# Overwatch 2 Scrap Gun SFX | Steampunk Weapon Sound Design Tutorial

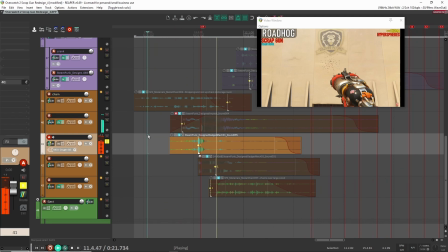Here, let's have a listen to this one here. Again, this is another gadget sound. And this is just to go with like the player smacking all the metal parts into the gun here.
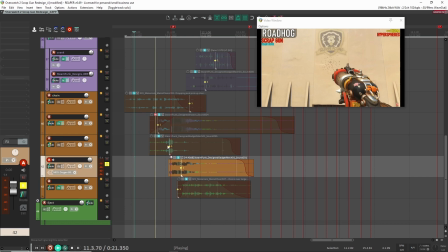So that's more of like a higher layer. I think here I had a lower layer. Sounds like this. And again, I don't exactly remember how I created these sounds, but again,
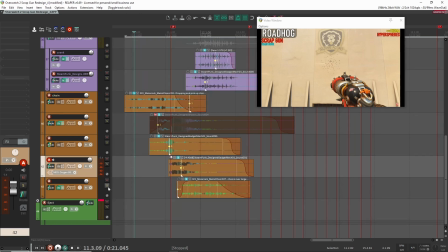just recording different like metallic things around my house and blending it together using NVK Create, and then I kind of exported it,
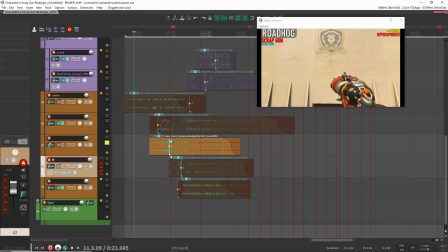and now I kind of dropped it in here. So I had my lower sound, my higher frequency sound and my lower frequency sound here together.
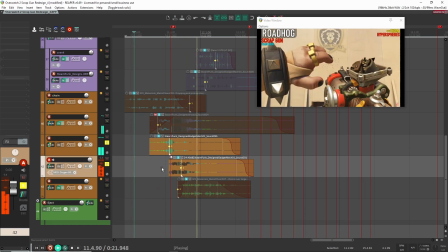So layered, they sound like this. Pretty good. And then I had this one here.
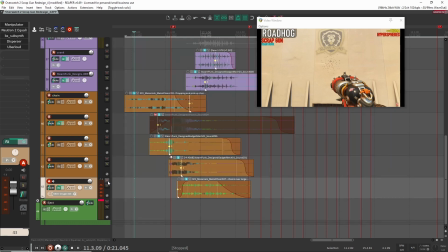And this was just an additional sound, because without it, I felt like there was something missing, like right before we got into the shot.
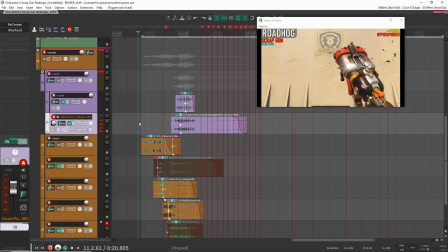So if you listen, there's kind of like this pause in the animation, and I felt like it should kind of keep going.
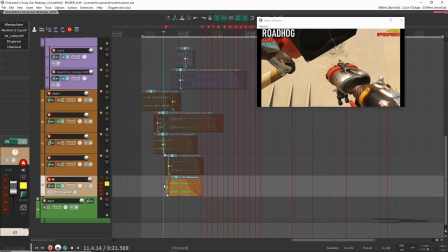So it's not a necessary item here, but I added this in as an extra transition element right before the shooting starts.
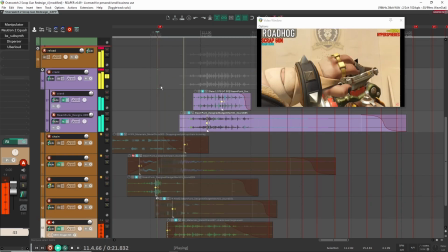So we already had our higher frequency crank stuff up here, and this is our lower frequency crank stuff.
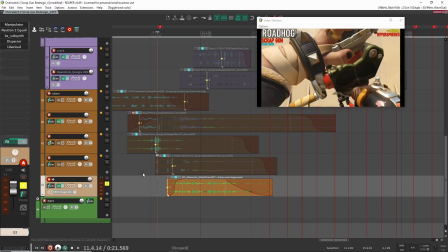And the way that I did this is I had metal chains, and I was basically, I think I was pulling it over like wood. So I just put the chain on top of wood, and then I started pulling it over the piece of wood, and that's how I got this like metal sound. So if I take everything off, I'll play you the original sound and what it sounds like. So this is the original sound here.
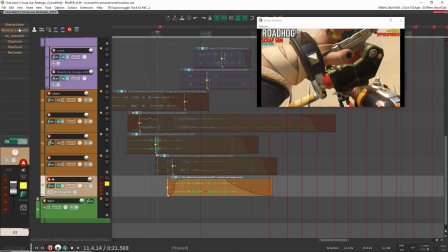Right, so it's just chains being pulled over a large piece of wood. And then after that, it's just a matter of pitching it down a little bit.
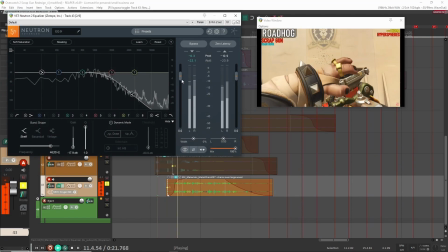So I have the format down 6. Add a neutron here just to cut some of the highs. I really wanted this to be a lower element, like a lower frequency element.
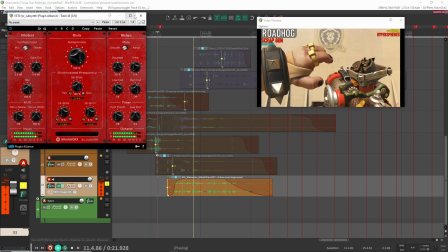After that, sub. I'm really not doing very much here.
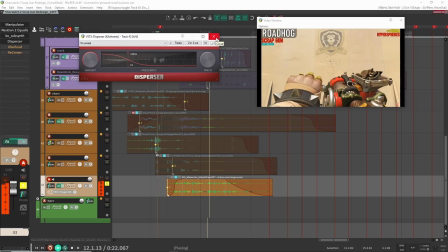I think this presser is doing it a little bit as well. Just a little bit, bringing out some movement in the frequencies.
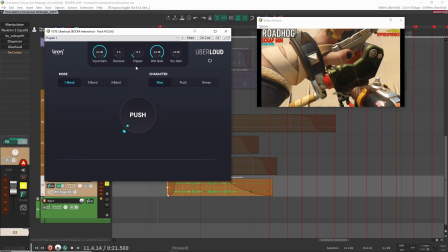It's really not doing much. Pretty subtle. And then after that, I just brought up the clipper here in uber loud. Just make it a little bit louder, and then positioning it here.
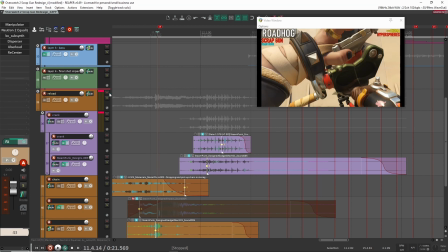And that's it. So now with all of these together, this is what we have.
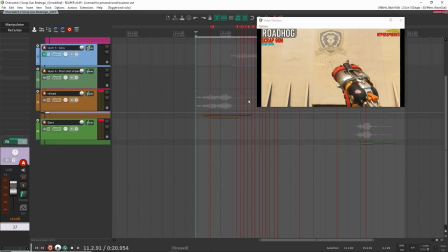All right, so that is the load sound right at the beginning here. And after that, we go into our shots.
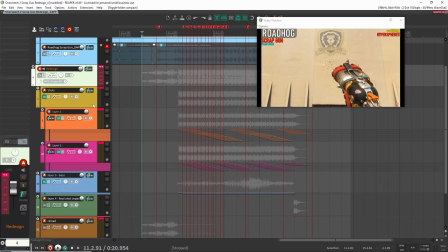So the shots are only made up of 3 layers, and I think you'll see that they're pretty simple in terms of like what I did or what I used.
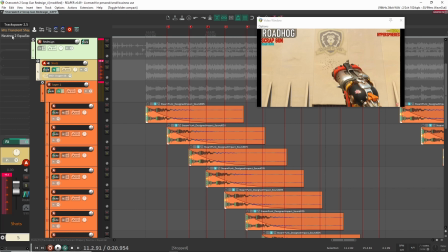So let's go into this. Well, yeah, let's take here. Let's take these. No, I'm gonna keep on the master effects here, but let's look at this first layer here. Let's listen to it just as is, and then I'm gonna start taking stuff off.
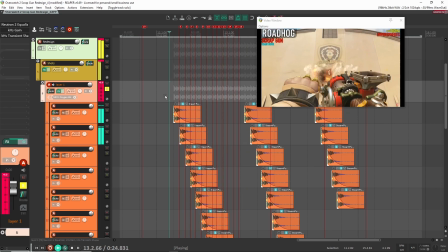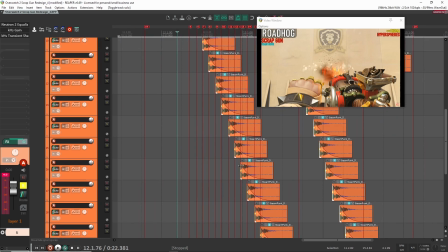As you can hear, you get that very machine gun effect because I didn't bother,
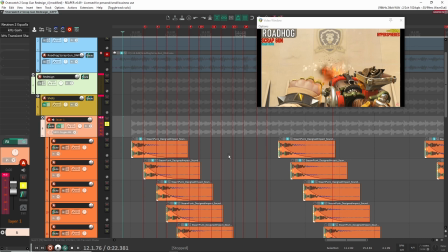I didn't put in any like LKC variator to change any of the pitch or rate or anything really.
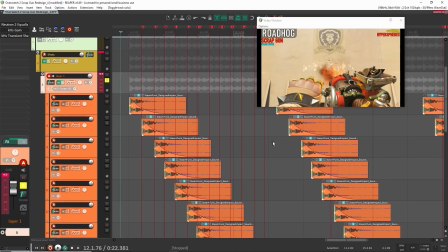I kind of just put it in as is.
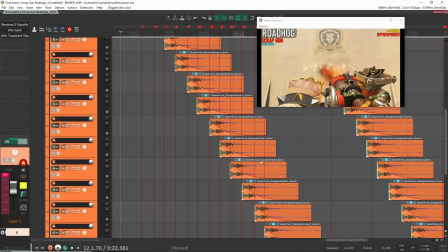And what's kind of making it kind of clanky and offbeat is that I was a little bit off when I put my markers for like where the shots were going to be.
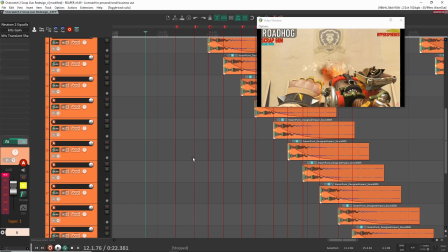I wasn't very mathematical with it. They're kind of like you can see here, there's the big gap here, a smaller gap here, bigger gap here, even bigger gap here, small, big.
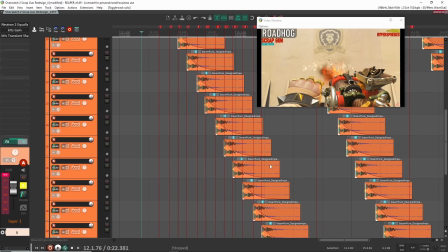So I wasn't very precise in where I was putting the shot. So they kind of make it feel like the gun is kind of like broken, which makes sense for this kind of weapon.
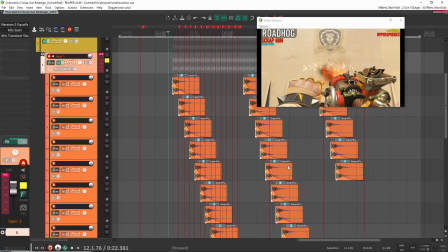It just worked well. So I was not trying to be precise at all with how I was positioning the shots.
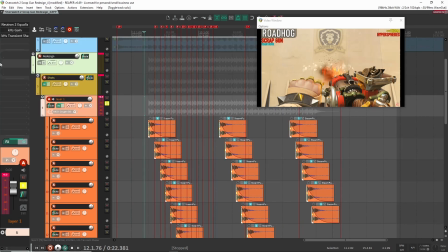And so that worked out for that.
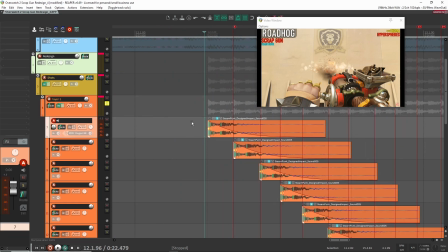And basically all this shot is, by the way, for this, in terms of like samples, it's just an impact sound that I created, again, using metal stuff. And I think I had some design like kicks and stuff like that I put together. I don't exactly remember how I made the sound.
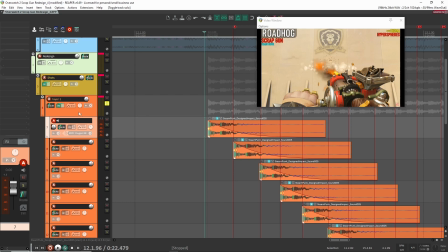I just had it in my folder, so I dragged it and dropped it in here. It kind of worked. Did a bit of processing, so let's have a look here. So with nothing on, sounds like this. Right, it's pretty much similar.
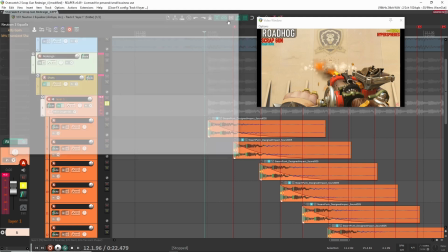Cut out a bit of the mids around 400, which is where else usually there's a bit of moneyness, so that cleans it up a little.